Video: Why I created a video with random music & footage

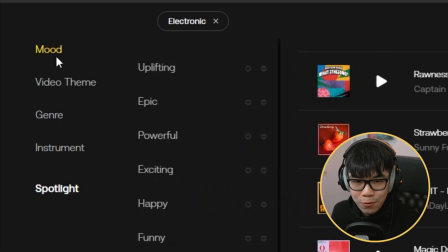3:45 now instead of using nature as the secondary tag why don't we go for mood instead so let's go for something like there's so many options dramatic tense i mean i like the song i feel like i'm at a rave but i don't know about animals going with a song if i really wanted to force it something that's very fast like a cheetah running and then the overarching theme could just be wildlife and animals in motion and it's like dynamic animals moving around with drum and bass like can you imagine it in your head that's not a bad idea i kind of want a variation of this vibe like i like how like dark and aggressive it is. Imagine if it's not animals running, but it's animals fighting each other. You know, when you watch YouTube videos and then you go into a part of YouTube that you don't know where you are anymore.
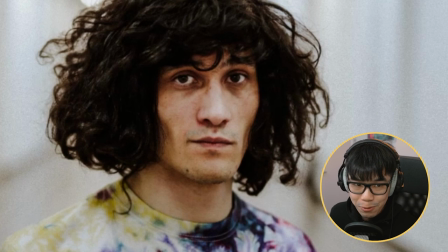4:30 I feel like that's kind of where I am. No offense, Sky Gaze, you do make wonderful music. I like this track. I don't know if it's gonna be suitable for this challenge, but I'm gonna definitely save it into my collection. You know what, I'm gonna download this anyways, because I can. All right, we got some music to work with. Let's start actually looking through the footage. Remember, it's animals and wildlife. So my idea was animals running with drum and bass. Let's do animals and then running.
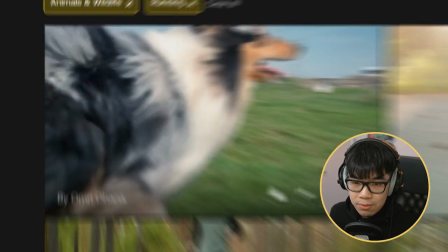4:53 So we got running dogs. So a lot of this footage is like slow-mo of animals running.
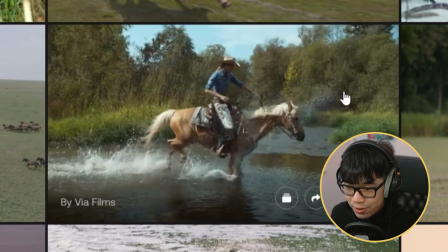5:00 Like this horse one is just like super dramatic, very beautiful, but doesn't really work with the vision that I have in mind. After looking at lots of horse videos and a lot of dog videos, I'm starting to think that maybe this is the direction that's right. So we go with plan B. That's gonna be the animals fighting one. I don't know if there's animals fighting stock footage.
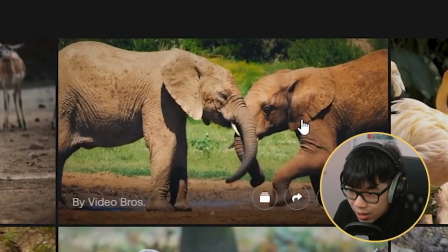5:19 Oh, I see horns bashing together. Oh, we got elephants fighting too. I think this is it. So instead of drum and bass, let's go back to that kind of like hip hoppy electronic song. This is the first time I've seen fish battle like that.
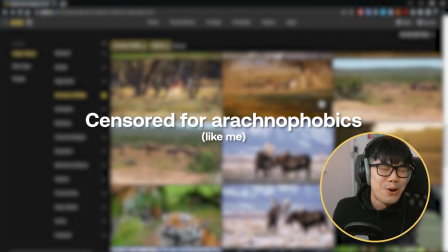5:31 Ah, no spiders. Oh, my worst fear. Ah, there's more. I'm not sure if that track specifically is gonna work, but I do like kind of the vibe of it.
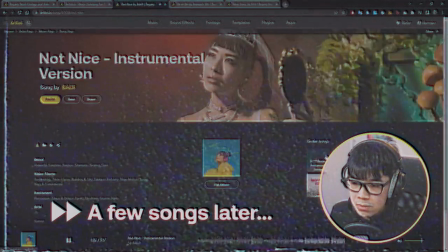5:38 It's like a tense hip hoppy electronic song. Trying to find other tracks and it's not working out.
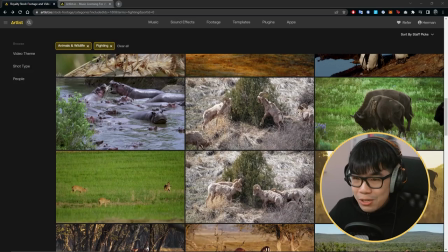5:46 So I think I'm going to stick with my gut feeling, which is to go with the track that we picked earlier. I think I'm just going to download all of the footage over here of animals fighting, except for the spider ones.
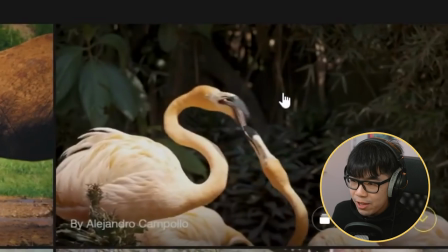5:55 So we got antelopes fighting, we got elephants fighting, we got flamingos fighting. It's going to be a full-on brawl.
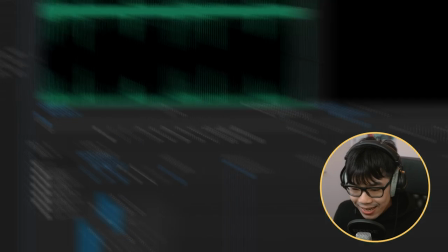6:01 So the time has finally arrived where we actually do the editing in the edit challenge. And I want to see if I can just cut a duration that I think the video is going to be in.
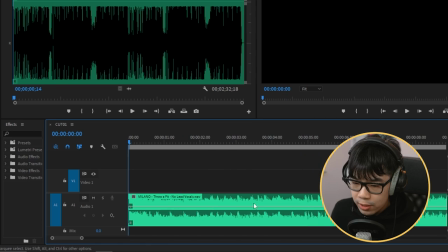6:11 So I have kind of like a starting ground. So I wanna start over here and get a bit of that beginning so I can build some anticipation.
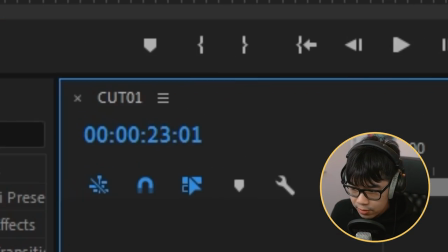6:19 Okay, so we've trimmed the video so that it ends up being around 23 seconds, a lot better than two minutes and 32 seconds. So I wanna start things off with some chill shots of animals so that it feels kind of like, oh, is this like a wildlife documentary?
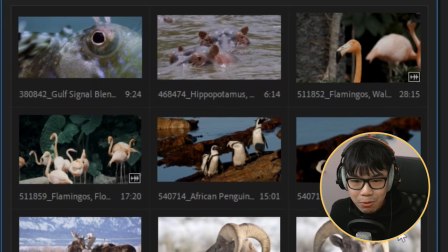6:32 And then it kind of builds into some tension. So I'm hoping that I can get a little bit of animals like turning their head or like being aware of another animal.
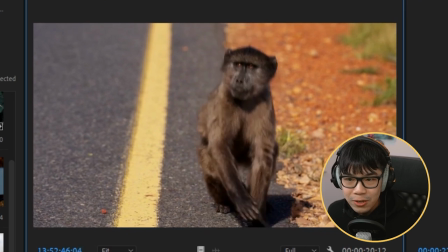6:39 So something like this, it's just like, Oh, he's like alert, you know, these are going to bridge into the actual fighting.
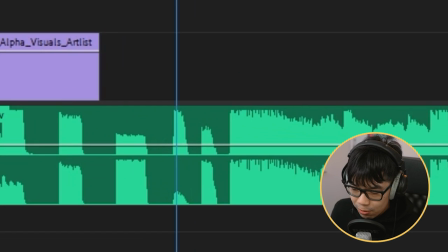6:45 I'm just going to put it somewhere in the middle before the drop. The drop is over here in the music. And that's when I want the actual animals fighting. I'm like making a promo video for like some animal fight night. So I like this whole like screaming sea lion.
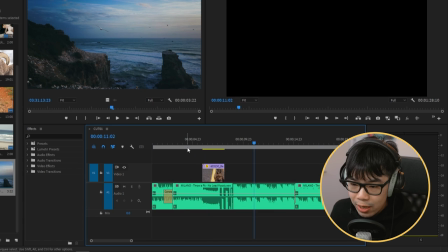6:59 It's like he's intimidating the other sea lions. So that can go over here, maybe. Oh, OK, this could be interesting.
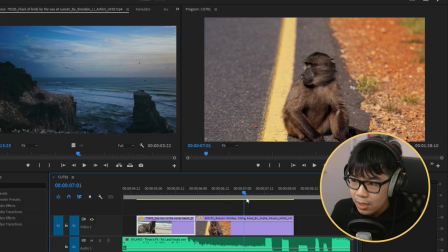7:04 It's like the monkey looks over and he's like intimidated. Right. So it's kind of like. So we got our basic intro set up now with these placements of variety of animals I just want to get the broad strokes down
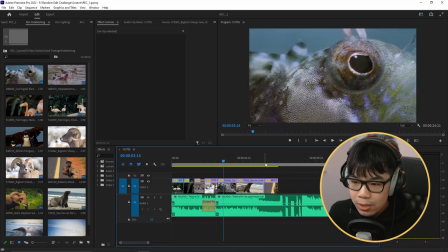7:17 so I have something to start with and then I can go back and refine So I think the next thing I want to tackle is the actual like animals
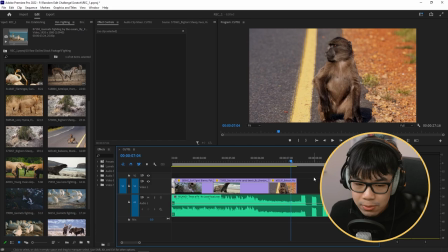7:24 Tackling so because we have a monkey over here. I think it makes sense if we don't cut to a different animal I think we should try and stay with the monkeys first so that it has that setup and that payoff I love that.
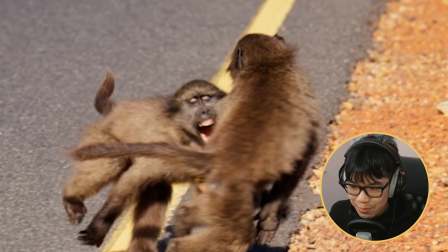7:32 We just see the teeth and he's about to nom on the other monkey Now that I'm watching this back, I feel like it just doesn't make sense I know I was talking about the whole thing where it's like we see a monkey and then we see monkeys fighting.
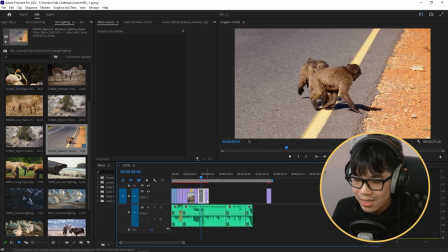7:45 It should make sense, but it just doesn't feel right. So I'm just going to move it to the side.